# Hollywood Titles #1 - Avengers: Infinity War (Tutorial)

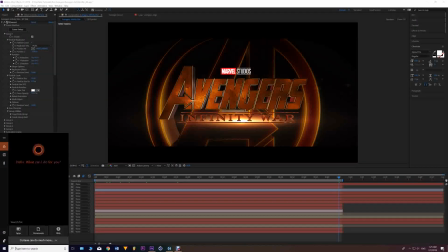[12:20]
And since I'm already subscribed to the cloud,
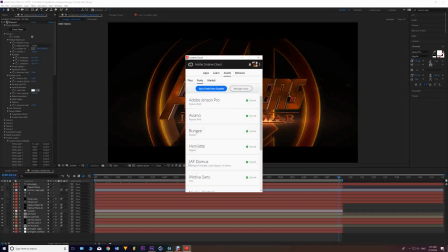[12:25]
so I'm able to grab that font, which is, what is it? Yes, this one. Aviano, I believe that is how it's spelled. This is the font that I was able to grab from Adobe Typekit.
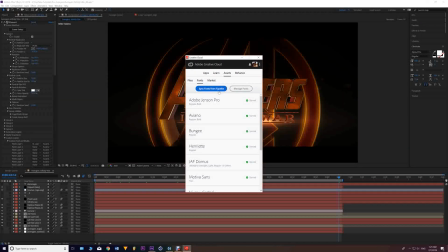[12:44]
So if you're subscribed to the Adobe Creative Cloud, you'll be able to grab the fonts, which is really, really worth it. I mean, you will get very high professional industry fonts.
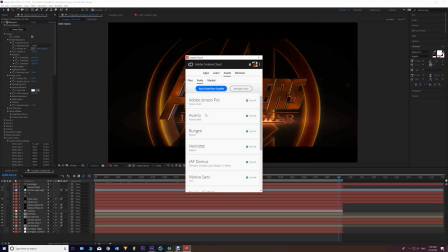[12:59]
So I was able to find this font, which is used in the Avengers, and there you go.
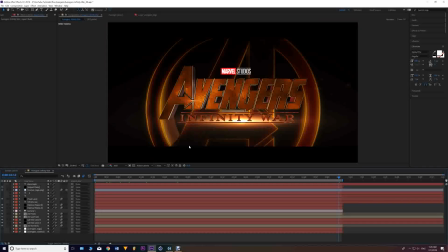[13:05]
This is the Infinity War. So I've used it here. As for the lines below and above, I just, this is what I used.
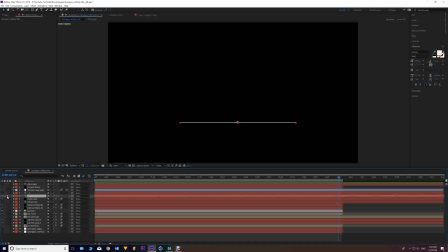[13:15]
It's not a big deal.
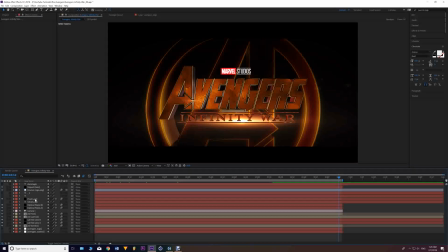[13:16]
Okay, you can just write down underscore and play with the scaling until you have that. Try to stretch it along and then import it into Element 3D to create it. So we have this, the main text, the background, and this is the top subtext, the 3D subtext.
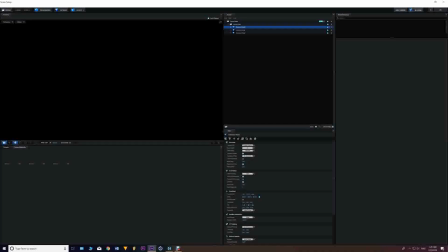[13:36]
Okay, how many bevels that we use? I believe we only used 2 bevels.
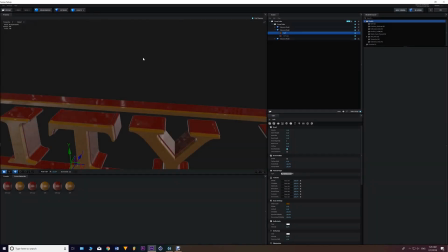[13:42]
That's right. There's nothing else much to it. There's not even textures, just color.
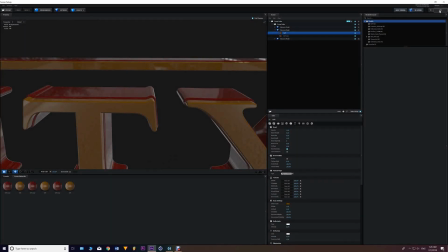[13:52]
No texture. All right. I didn't think it was worth putting some textures.
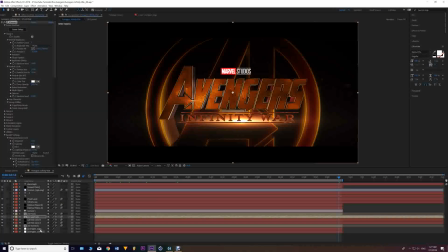[13:58]
So anyways, so that's it.
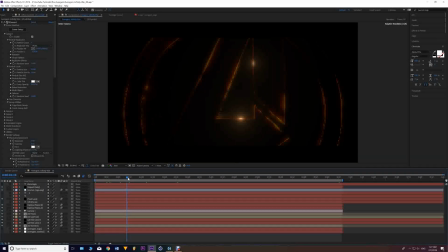[14:02]
So the first, what I did is the image logo keeps going, the background keeps going, and then slowly we have the main text starts to appear. So, but all you see is those gold edges, which I was able to pull this trick using the curves.
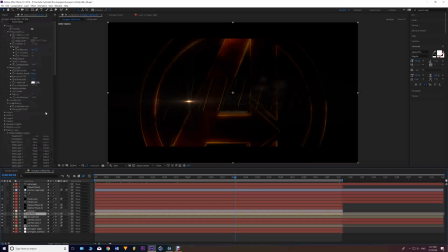[14:21]
So when we go to the 3D text, I was able to pull this trick using the curves. Here in the curves, I lowered everything down as much as possible so I can only have those gold edges pops out.
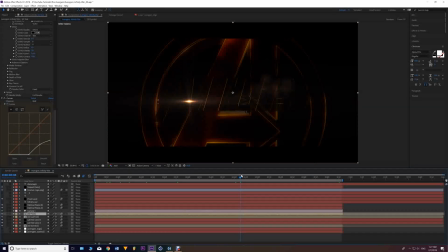[14:33]
All right? To make everything like the light is turned off, to make everything like it's dark. So we slowly reveal the main text, and what reveals the main text is this lens flare from Optical Flares from VideoCopilot.
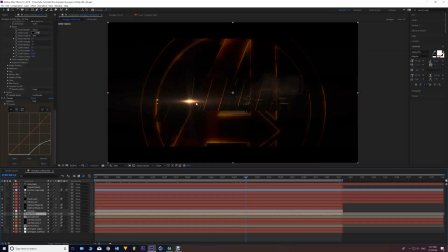[14:51]
So I have to coordinate or sync this with the opacity, with how the curves are acting, with everything. So it really took me some time to coordinate it perfectly. And yeah, the more the lens flare increased, the more the text starts to reveal itself until it possibly reaches here.
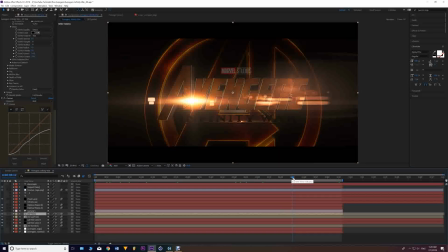[15:10]
This is where it's fully revealed itself, and then the lens flare starts to fade out again.
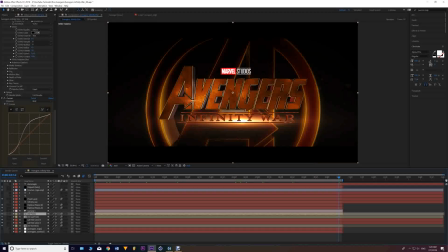[15:17]
But fortunately, the text is already shown up and revealed with all its orangey, powerful detail texture.
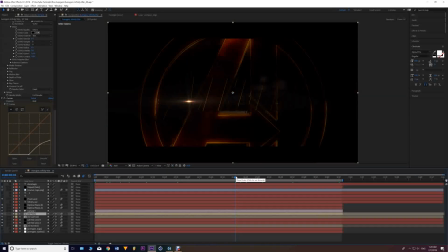[15:27]
As for the subtext, it doesn't appear at the start. It appears later after the main text appears. So first the main text, the leading actor, and then the supporting actor comes next.
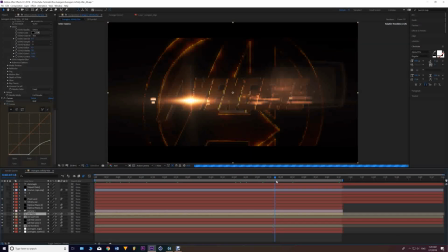[15:41]
So the main the subtext comes after the main text reveal itself fully. So yeah, right around here the subtext starts to reveal itself along with the Marvel Studio logo. So as the main text is about to finish revealing itself,
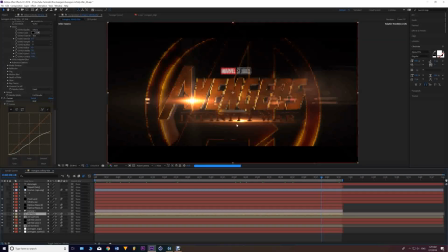[15:59]
the subtext starts to reveal itself, and there's a lot another lens flare going now behind, just to add a little bit of randomness and creativity to this. Yeah, so I don't think I have anything else to say.
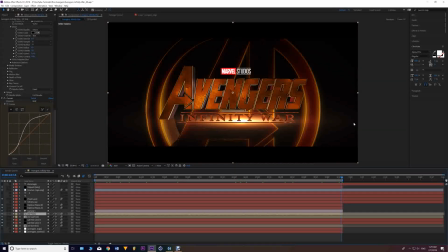[16:18]
It's honestly, when you start to work on it from scratch, you know, it's hard. You need to think about every step in order to match the original title.